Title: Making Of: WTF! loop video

Hey, what's up everybody? So this is a quick video on how we made the WTF look video. I'm going to show you the editing process and we're going to get right into it. So we did this very simple.
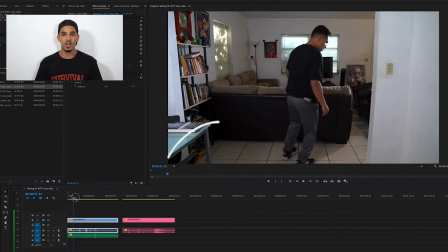[0:10]
One camera setup, two shots. One shot is of me coming into the frame, acting like I get shot, I fall to the ground.
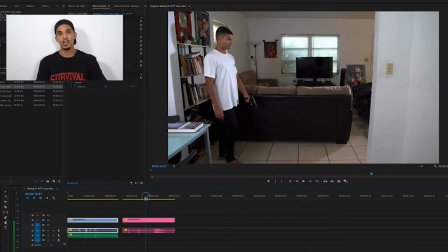[0:16]
And then the next shot is of my brother Beto coming into the frame from the left side, lifting up the gun, shooting, acting like he hears something, and then running out of frame.
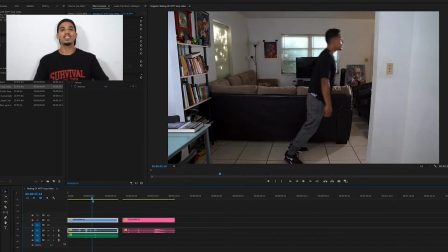[0:25]
So we shot this in 4K.
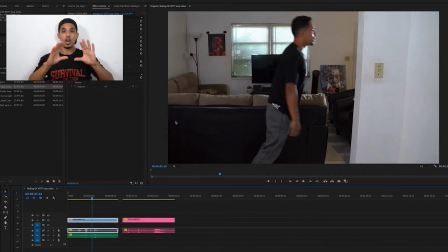[0:27]
Our final product is going to be in HD, and that gives us the ability to enlarge the image within the frame and move it around without losing quality.
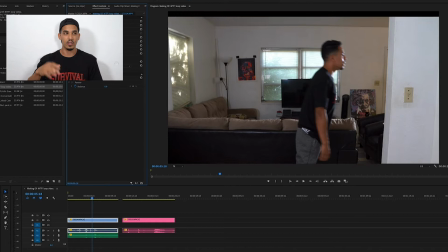[0:34]
And that's how we did that digital tilt up and down that I'm going to show later in the video.
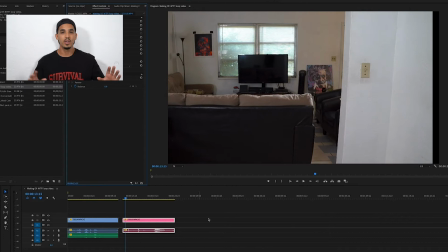[0:40]
So as you can see here, Beto is outside of the frame. We made it larger to hide him right outside of the frame.
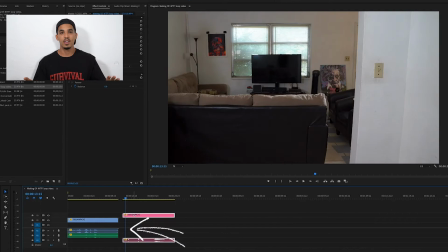[0:46]
So then I took the shots, I put one on top of each other,
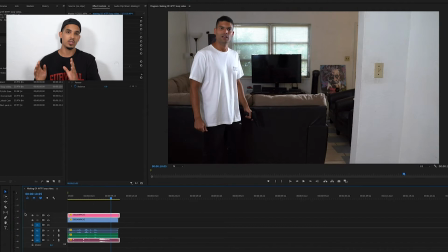[0:50]
and then I took the ending of the bottom shot, which is the one that Julio falls on the ground, and the part where he's already on the ground,
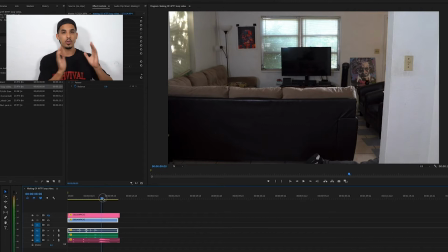[0:57]
and I copied that and put it in the beginning of the timeline. So once we get to the After Effects part, you guys are gonna see his feet are gonna appear like they're right there in the frame in the same shot.
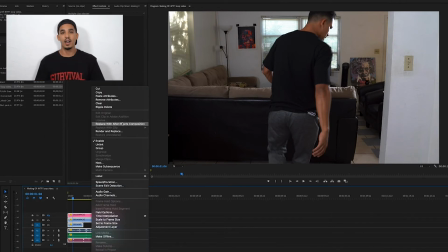[1:08]
So once everything was lined up on After Effects, all my different tracks, I took the whole footage and exported it to After Effects, and then we get into the fun part.
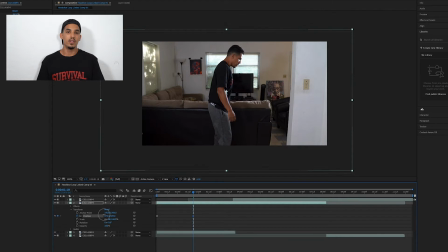[1:16]
So the first thing I did in After Effects was the digital tilt up and down of the image. It's a digital tilt up and down. So I just did some keyframes, moved it up and down, recorded it, and then I did that with all the different shots so they all match at the same time, moving up and down.
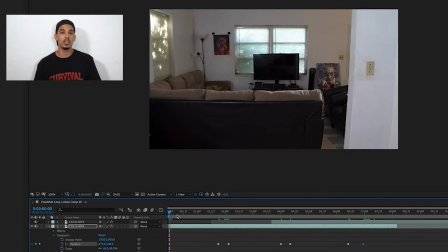[1:34]
They all have to match. So as you can see here, it looks like the camera is tilting up and down, but it's not.
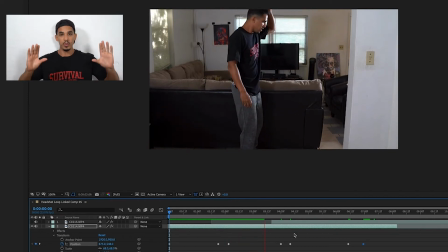[1:40]
It's really the image within the frame moving up and down, so it creates the illusion of a tilt in the camera.
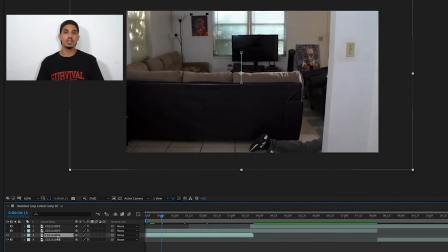[1:47]
So the next, I took the shot that was at the bottom, which was the legs,
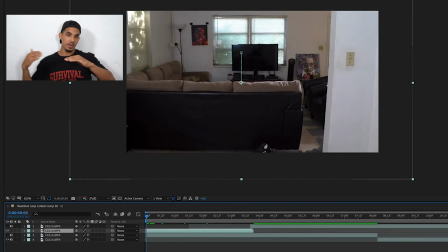[1:51]
and put it on top of the shot where I'm coming in, walking in, and I started keyframing around it, which is basically cutting around the image so they're both in the same shot.
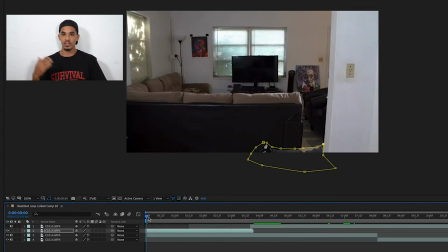[2:03]
Then after that, I had to, as you can tell, I run across it.
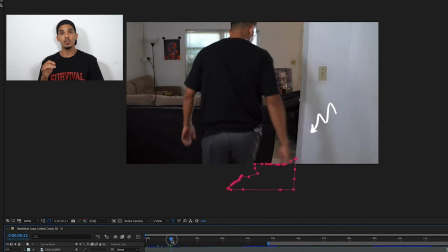[2:07]
So I had to manually move all the keyframes.
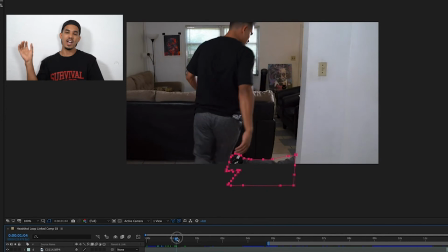[2:10]
So as I come in, the shot reveals and it's not over the other shot.
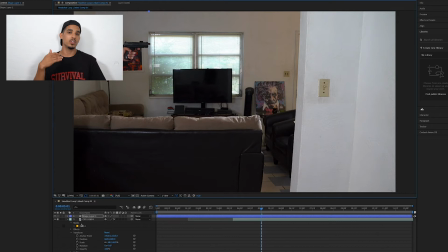[2:16]
So then we move on to the top layer, which is the shot where my brother comes out with a gun.
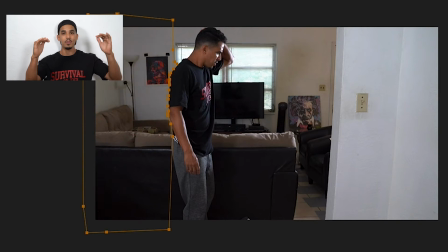[2:20]
We keyframe around it, cut around him, so he's in the same shot with all the different layers, and it all comes together seamlessly.
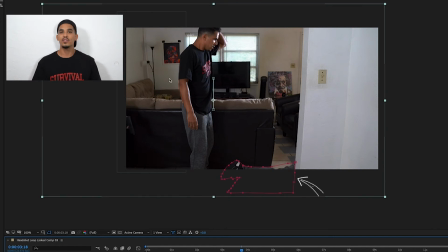[2:28]
So here, as you can see, I have all the keyframes done on all the three layers. As I move it back and forth, you can see how all the different cutouts are all together and they're all in the same frame,
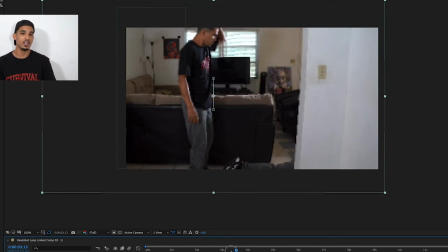[2:39]
and it looks like it's all one shot, but it's actually three different shots. Last thing we did in After Effects was adding the effects.
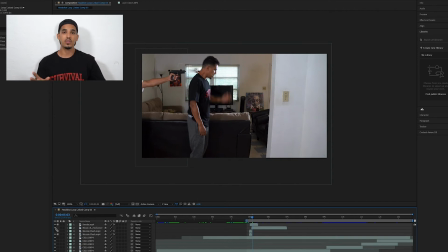[2:45]
Luckily in YouTube, I can find pretty much anything, so I looked up for some muzzle flash of a gun, blood splatter, and some smoke.
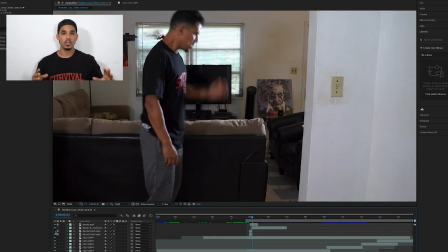[2:54]
I put all that together.
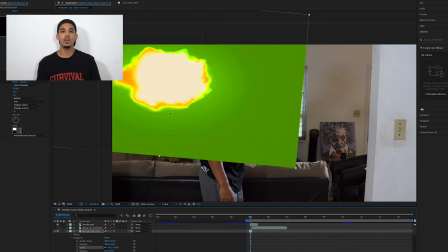[2:55]
The shot of the flash was in green screen, so I had to key all the green out, resize it, and then put it where it's supposed to go, placing it.
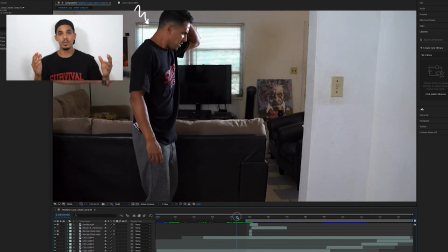[3:04]
And the blood splatter, I had to also resize it. I had to keyframe it. Since my head is moving, the blood splatter has to move with the head,
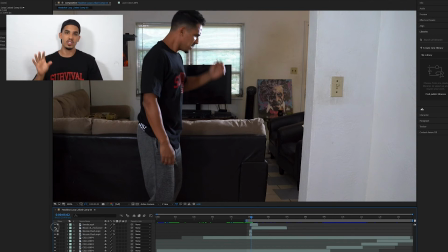[3:12]
so I had to go keyframe for keyframe, moving the splatter so it stays together with the head and everything looks seamless.
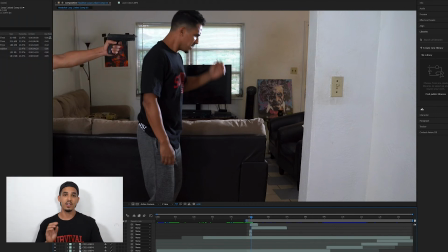[3:18]
And that pretty much sums it up in After Effects. I got all the special effects together, the muzzle flash, the blood, the smoke, all the keyframing done.
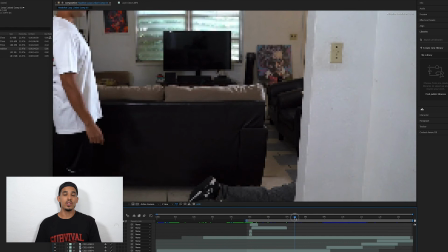[3:26]
As you can see, this all comes together. So then we're done with After Effects.
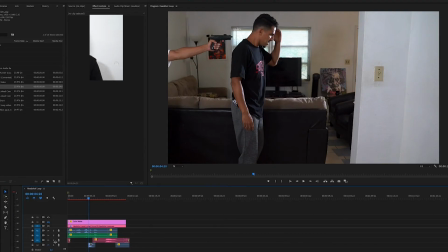[3:30]
We go back to Premiere and we continue working there. So in Premiere, you can see that the composition I did in After Effects is done.
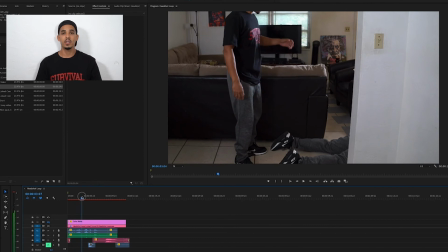[3:37]
I come into the shot, the feet are there. Then my brother comes out, lifts the gun, shoots.
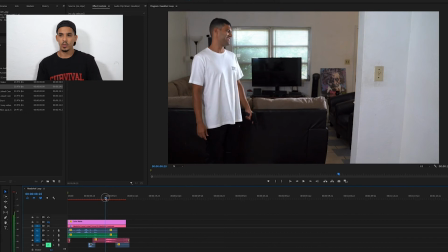[3:42]
I fall to the ground and he runs out right over where I'm supposed to be on the floor,
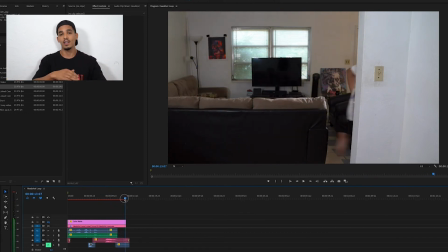[3:46]
but since it's its own shot, there's nothing there on the floor, he can ride him straight out,
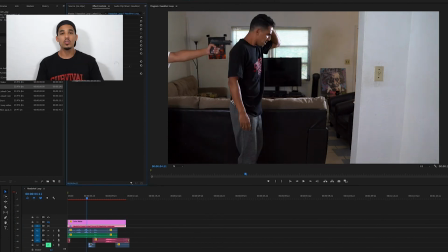[3:51]
and then that's the whole illusion. So then we do some color correction so it looks a little more cinematic. Then I also add the sound effect of the gunshot, and then that's it. That pretty much wraps up the whole thing.